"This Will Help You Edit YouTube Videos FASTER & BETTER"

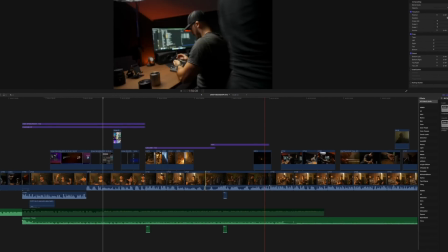0s
Editing videos takes up a lot of time,
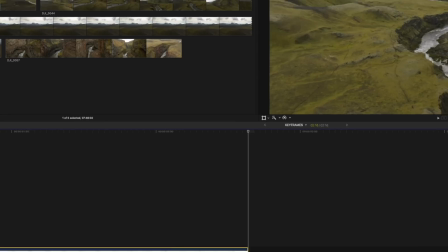2s
and making sure that the right clip is at the right place and that all the effects and callouts look the way that you want makes the process even longer.
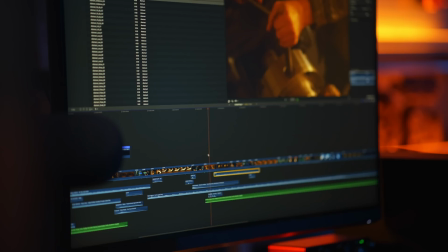10s
But time is usually something that we don't have too much of.
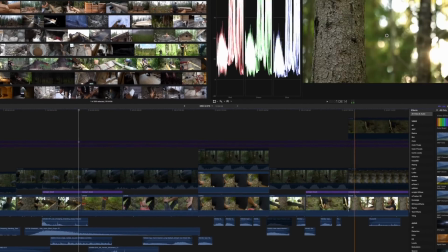13s
So what if I told you about a few things that I do in the editing process that can speed up the way that you edit your videos immensely? This is gonna be a good one. Just gonna start this video out by saying, hey, welcome back to the channel if you've been watching me before, and if this is your first time, my name is Peter. Nice to meet you. Hope you're gonna enjoy this video, and if you do, consider subscribing and maybe giving it a thumbs up. That'd be highly appreciated. Editing videos is half the work of creating a video.
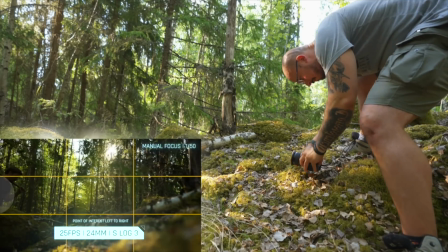46s
You go out and shoot the things that you want to shoot, but then you have the rest left.
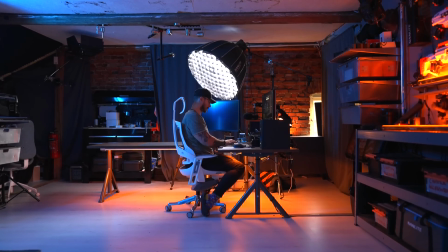50s
You need to piece everything together into something that is intriguing and interesting for someone else to watch. And a couple of things that I do when I record these talking heads is doing crop-ins and crop-outs.
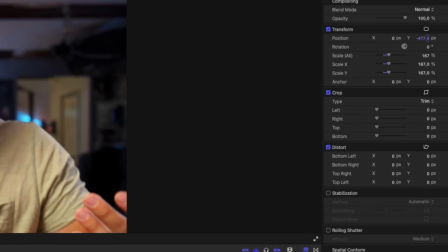64s
If you're doing this within Final Cut Pro without any plugins, it's kind of a tedious process.
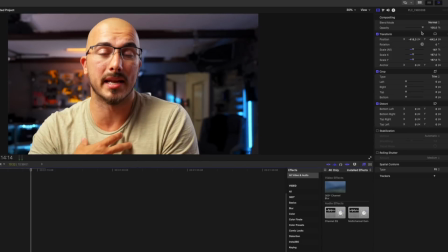69s
It's simple, but it's a tedious process, and it takes up a little bit more time than I would wish for. So instead of going in to the inspector every single time that I'm gonna increase the scale of a video,
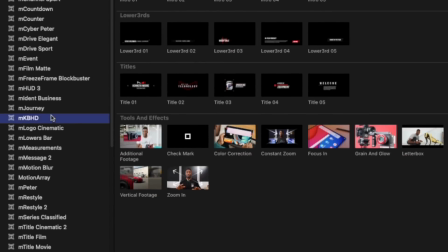80s
what I do is that I use the zoom in element from the MKBHD plugin pack.
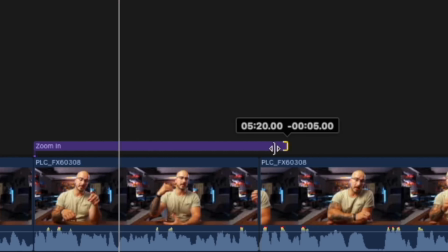86s
I'm gonna drop a link in the description down below. And then I drag that on top of the first zoom in that I wanna do of the talking head.
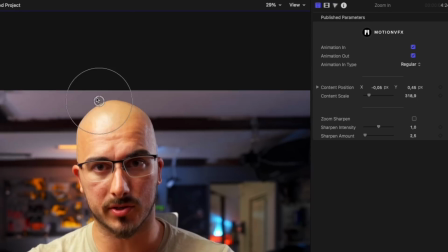93s
Then I adjust the amount that I wanna zoom in,
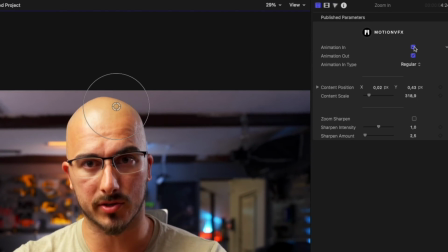96s
and then I just copy and paste that on top of the different clips throughout the video where I want the crop in to happen. Also make sure to uncheck the animation in and animation out when you're doing this.
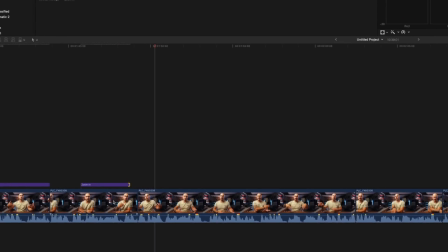109s
Just by doing that, I have saved so much time editing my videos because it goes faster.
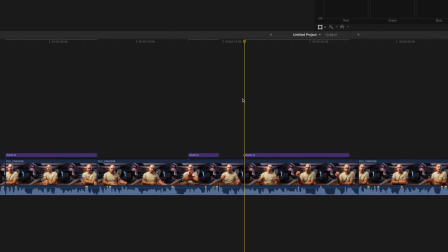115s
Then I can just edit the entire talking head and then go in and adjust those things afterwards without thinking, oh, was it actually this clip that I increased the scale of, or was it that clip? Basically what happens when you turn the animation off on the zoom in is that you don't have the smooth zoom in. But if you want to have that, you just adjust the animation and make the video even more engaging. And I think that this tool is freaking amazing. The next thing that I want to talk about is to make your B-roll a little bit more dynamic and a little bit more immersive, because most of the time when I shoot my B-roll,
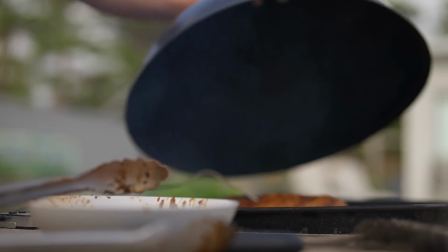151s
I just pan from right to left or left to right. I don't know which direction what we shoot, but and most of the time that actually works because it looks good, it looks smooth.
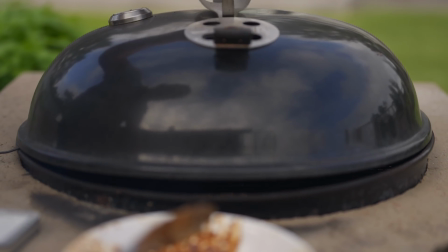163s
It's like you have a nice pan going in the direction that you're panning.
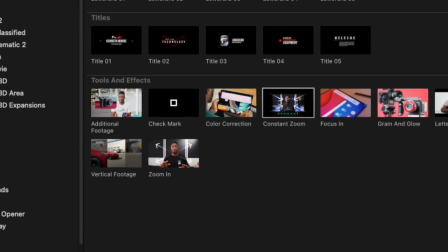167s
What you can do is that you can take the constant zoom again from the MKBHD pack,
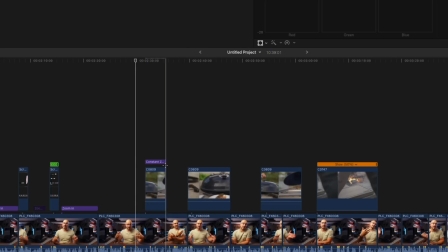173s
add that to your video at the same time as you're moving from one side to another.
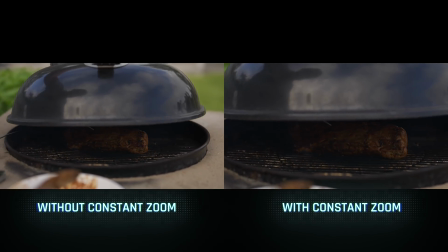178s
You can also zoom in a little bit on the product, which makes it look way more dynamic, and it makes it look even more planned out in a way.
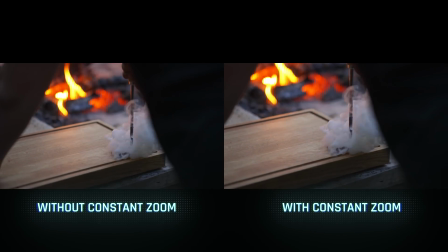188s
So going from kind of a, you know, boring shot into something that is a little bit more interesting.
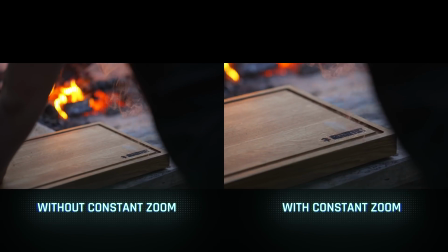195s
The cool thing with the constant zoom is that I don't only use it for when I'm making my B-roll. For example, if you've seen the cinematic video that I shot together with my friend Erik Granqvist,
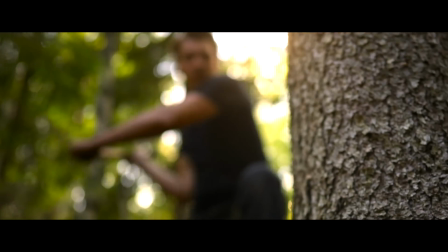204s
then I use this technique to make the clip come alive a little bit more, adding on the nice constant zoom effect to enhance the
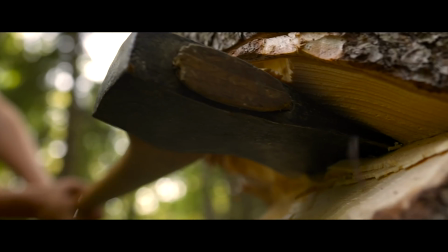213s
dramatic feeling of the clip. Is something that you sometimes just can't do when you're shooting the video, because maybe you don't have a gimbal, or maybe you don't have the focus set to the right position and just stand there static, but you still want to have the handle look, then this is a perfect complement to do that.
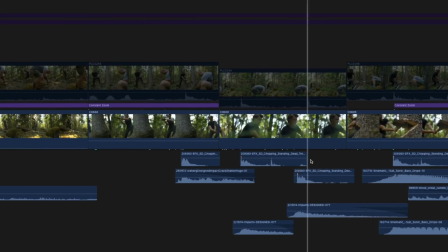232s
And if you look at a timeline right here, then you can see that I've been using these constant zooms and zoom ins a whole lot throughout the entire video. I'm gonna drop a link in the description if you wanna head over there and check that video out.